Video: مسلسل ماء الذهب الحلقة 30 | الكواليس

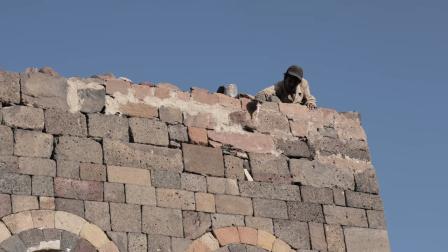(15:11)
أعادت الهندسة المعمارية إحياء خصائص العمارة التاريخية اليمنية،
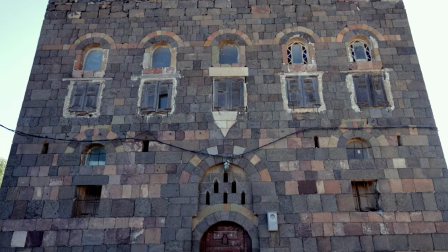(15:16)
مؤكدة على ما تتمتع به من تنوع نمطي فريد في تراثها المعماري،
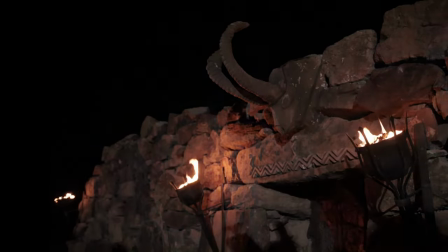(15:22)
وبدا ذلك جليا في أعالي الأبنية التي تزينت برؤوس الوعول والجدران التي تم بناؤها بقوالب
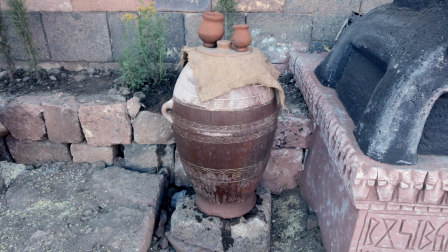(15:31)
الطين التي كانت وما زالت تجفف بالشمس والتي راعت الظروف البيئية والمناخية لمحيط المعمار.
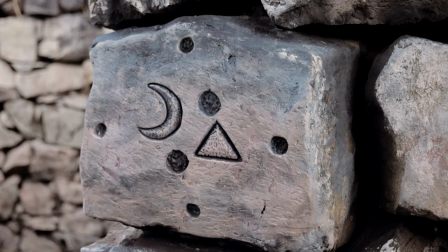(15:39) بالضبط.
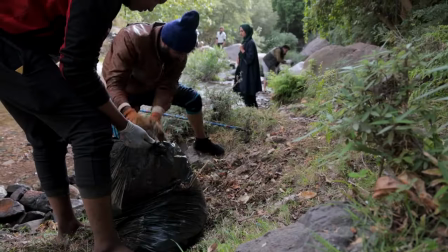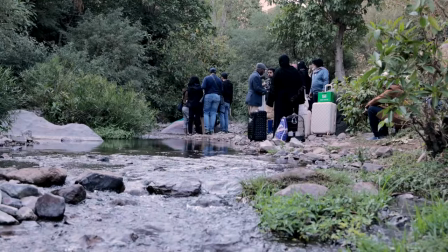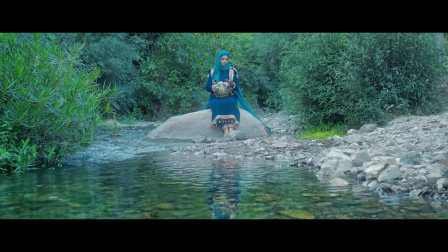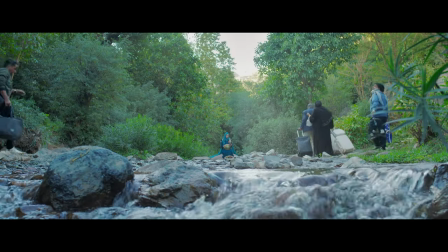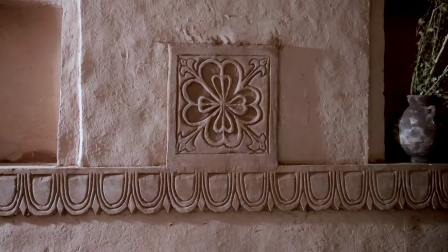(16:11)
هذا بالإضافة أيضاً إلى تعرجات الحواف والزوايا والأحزمة التي كانت على شكل عناقيد العنب،
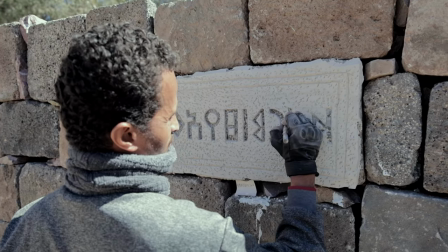(16:19)
والتي كانت شاهدة على إبداع الزخرفة الحجرية والجبسية والطوبية للبنائين القدامى،
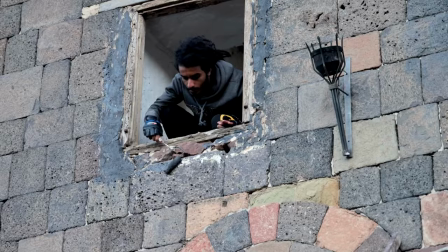(16:27)
والتي أخذت زخرفها وتزينت وأضفت على عملية البناء صبغة فنية
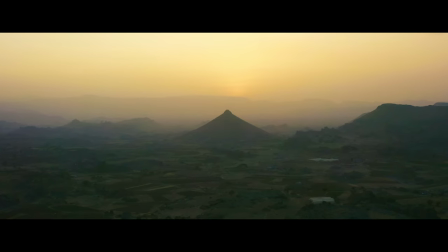(16:33)
وإبداعية، وباتت أكثر ألقاً بمرور السنين.
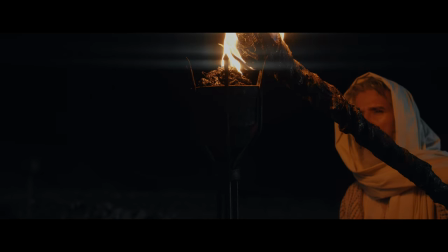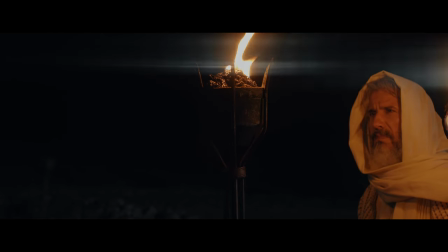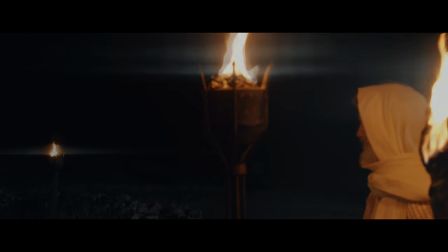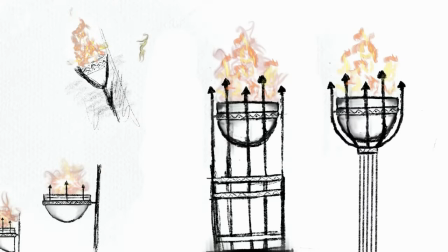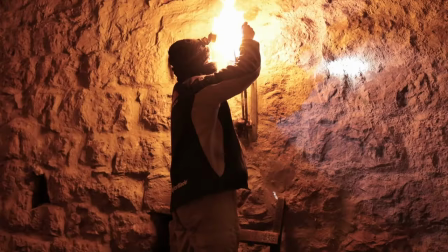(17:06)
تصميم المشاعل الأرضية والمعلقة بالإضافة إلى الفوانيس اليدوية
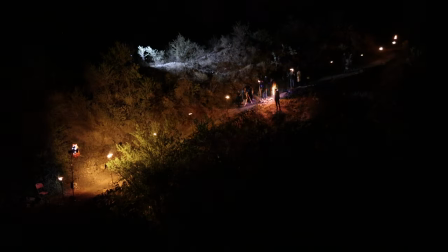(17:11)
ليؤدي الدورين الوظيفي والجمالي للإنارة.
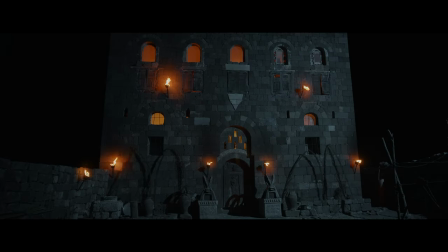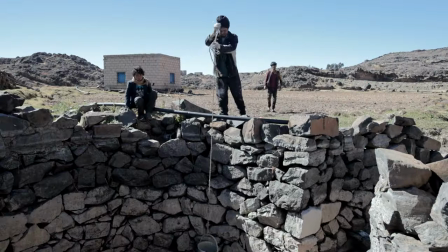(17:21)
أقدم هندسة مائية عرفتها البشرية مجداً عظيماً وأول كسوة للكعبة شرفاً.
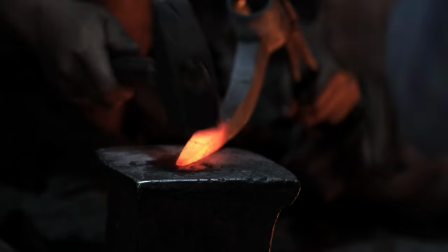(17:30)
لم تغفل في المقابل التصاميم الداخلية انسجام وتكامل عناصر الجذب البصري من أوان نحاسية،
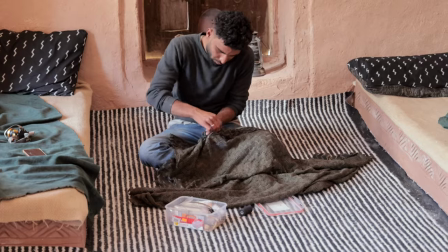(17:38)
ستائر، أغطية، رفوف، معاشر، مزهريات، فناءات،
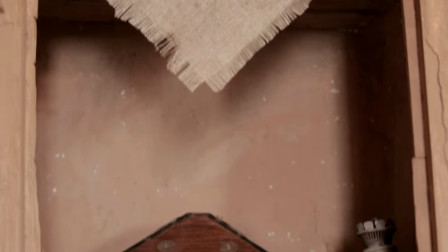(17:44)
أسوار، سراديب وصناديق،
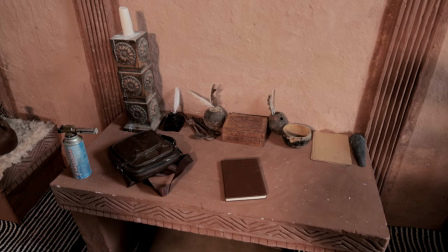(17:47)
والتي ارتبطت جميعها قديماً بطريقة الحياة وأسلوب المعيشة وما زالت.
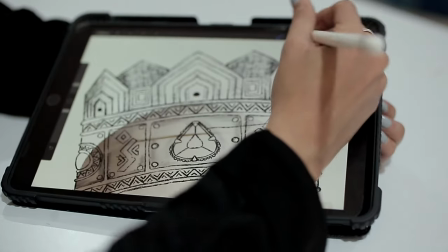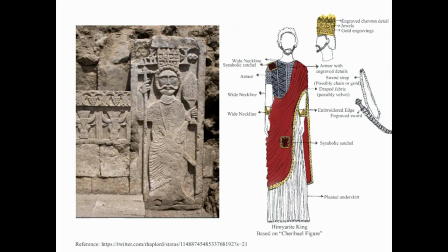(18:04)
راعى تصميم الأزياء عند اختيار الأقمشة القيم الجمالية المحافظة على شكل القطع
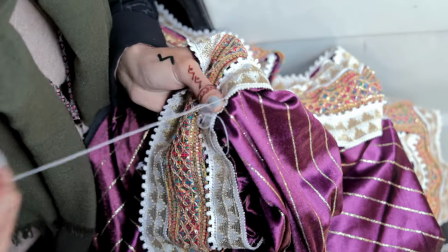(18:11)
التراثية وبما يتناسب ويتلائم مع العادات والتقاليد ويعزز الحشمة،
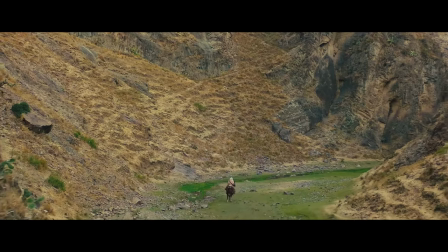(18:17)
مع تقديم أقمشة كلاسيكية تقليدية تدعم التناسق اللوني وتعبر عن الحداثة في ذات الوقت.
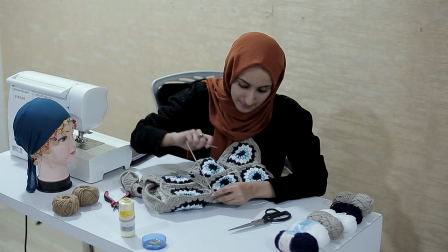(18:26)
ما كان اختبار واختيار درجات اللون المناسبة للأنسجة
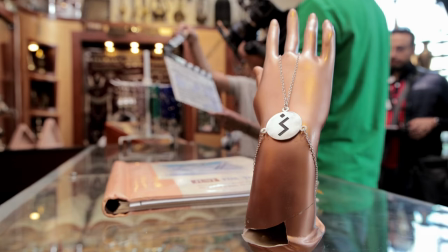(18:31)
ومناسبتها مع الإكسسوارات والحلي والأساور وما يناسب الشخصيات سوى رغبة
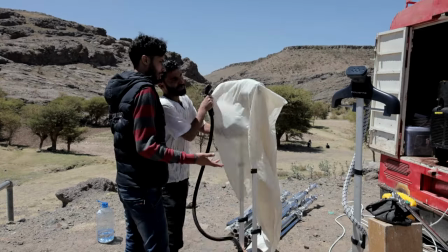(18:37)
ومحاولة لإعادة اكتشاف السمات الجمالية للأزياء اليمنية الشعبية وإعادة عرضها في قوالب معاصرة.